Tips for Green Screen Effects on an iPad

Today we're going to focus on tips for using a green screen effectively using the green screen app on an iPad. Now, the first thing I need to do is make sure that my footage is recorded correctly. I don't want to be standing right up against the green screen because reflected light is going to go up onto my shoulders and can often make my shoulders a little bit fuzzy, especially if I'm wearing something like white, which is going to reflect more of that colored light. I also want to make sure that I, as the subject, am completely surrounded by green in the frame. I'm not worried if I see the walls or the cabinets and other stuff outside of the green screen because that can be cropped off later.
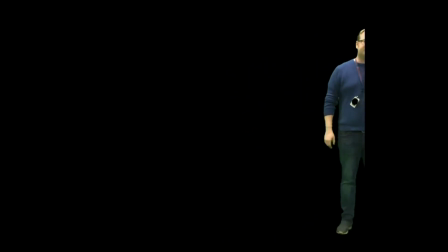But if I'm standing at the edge of the green screen, so part of me is in front of that wall, when I go to crop out the wall, I'm going to crop part of myself out of that footage as well. Another thing to understand is that it's really, really hard to make a very realistic green screen composite shot using the iPad because the camera angle that you're recording your footage has to match the camera angle for your background shot.
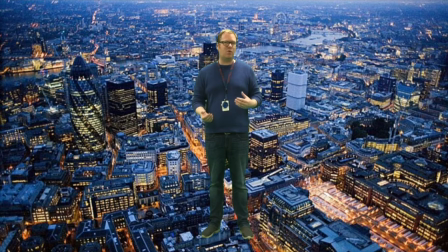If there's a mismatch between those two, it's going to look not quite right. And in my experience, it's better to have something that is very far from reality than to have something that is just the slightest bit off. And since you're probably not going to have something that is completely real,
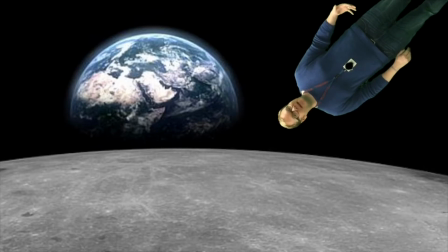I think it's better to embrace the fake and go sort of surreal with it. So I often encourage students to, instead of putting a photograph in the background,
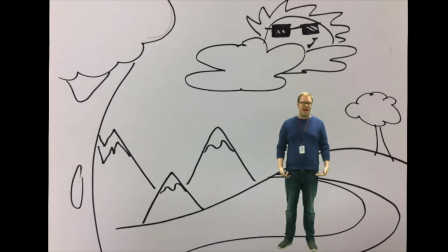put in a drawing so that they have real live actors in a drawn or cartoony world. Or another approach might be to have
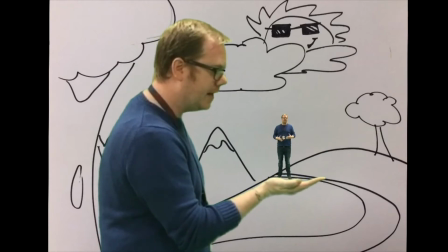giants and have other things that are going to create an interesting sort of surreal effect.
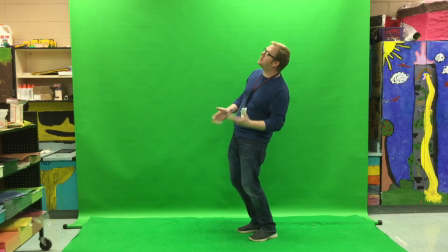So I might stand here like I'm looking up at some sort of a giant, and I might also record another shot
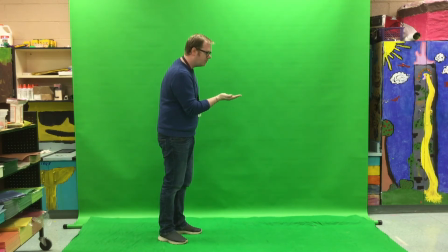of my giant looking down at the palm of their hand, and then when I put the composite shot together, I'm going to have a tiny version of me standing in the palm of my own hand.
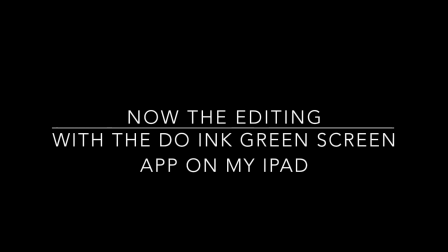Now I'll show how I edited that using the green screen app on my iPad.
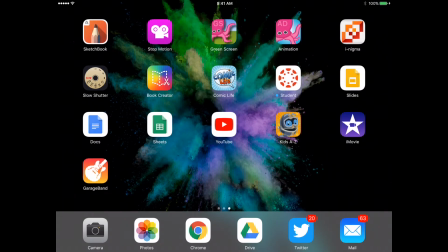Okay, so the first thing I'm going to do is open up the green screen app, which on my iPad is in the top row in the middle.
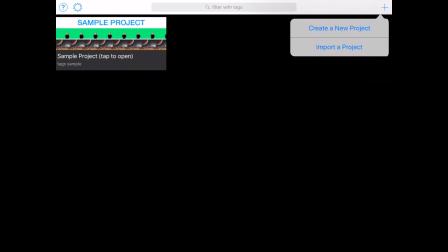And I'm going to hit the plus sign in the top right corner and create a new project.
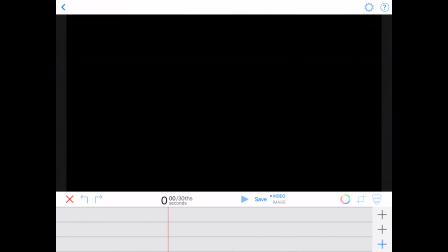The first thing I'm going to do is put in my video. I'm going to go to the middle layer on the bottom. On the right hand side, I'm going to hit the plus sign that's in the middle.
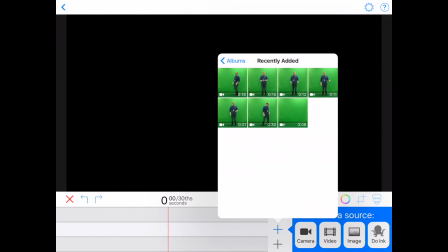And I'm going to hit video. I'm going to go to my recently added. And that 30-second clip is the clip that I want to go first, so I'm going to use that.
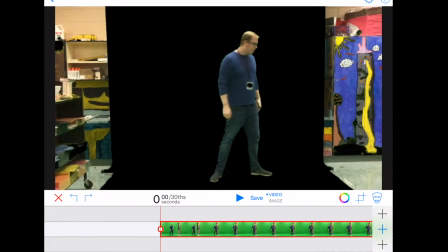Now, right above my timeline, on the right-hand side, I have a couple of tools.
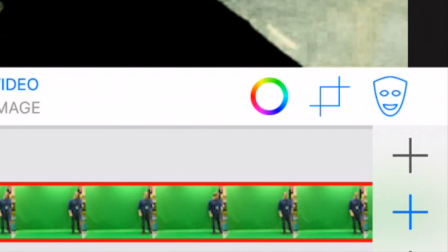I've got the color wheel, which selects what color will be filtered out of that layer. I've got my cropping tool, and I've got my masking tool.
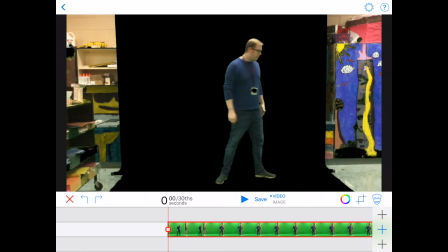I'm going to go to my cropping tool,
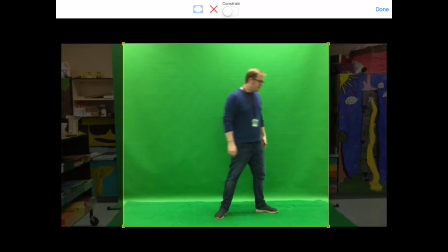and I'm going to crop this shot to get rid of the wall and everything that's in the background.
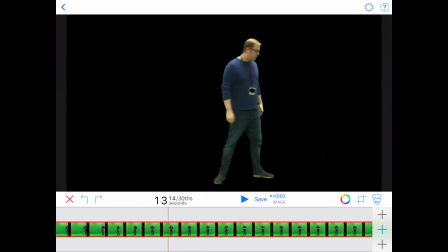I'm going to hit done. I'm going to go ahead further in my timeline.
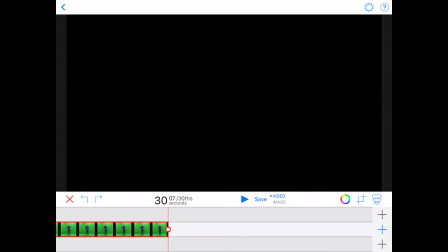I'm going to go right to the end of that clip. And I'm going to put in my next video clip.
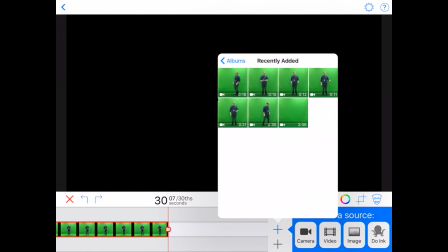So I select video. I'm going to go to recently added. I'm going to go to that 21-second video clip.
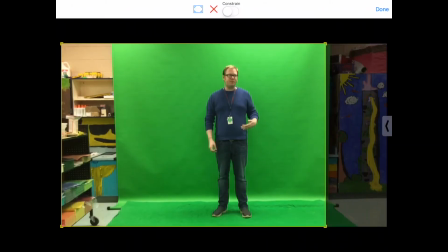I'm going to use that. And I'm going to crop that clip again. Just getting rid of the cabinets and everything like that.
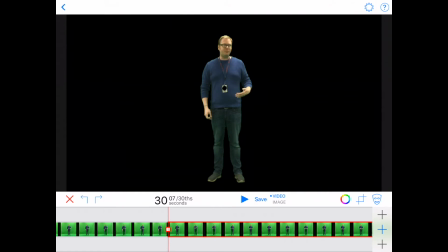And this time I want to show what it looks like with the photograph under it. So I'm going to go to the plus sign on my bottom layer.
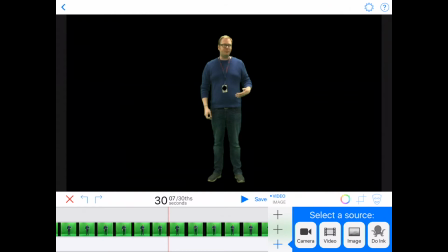The background should always be the bottom layer. And I'm going to select an image.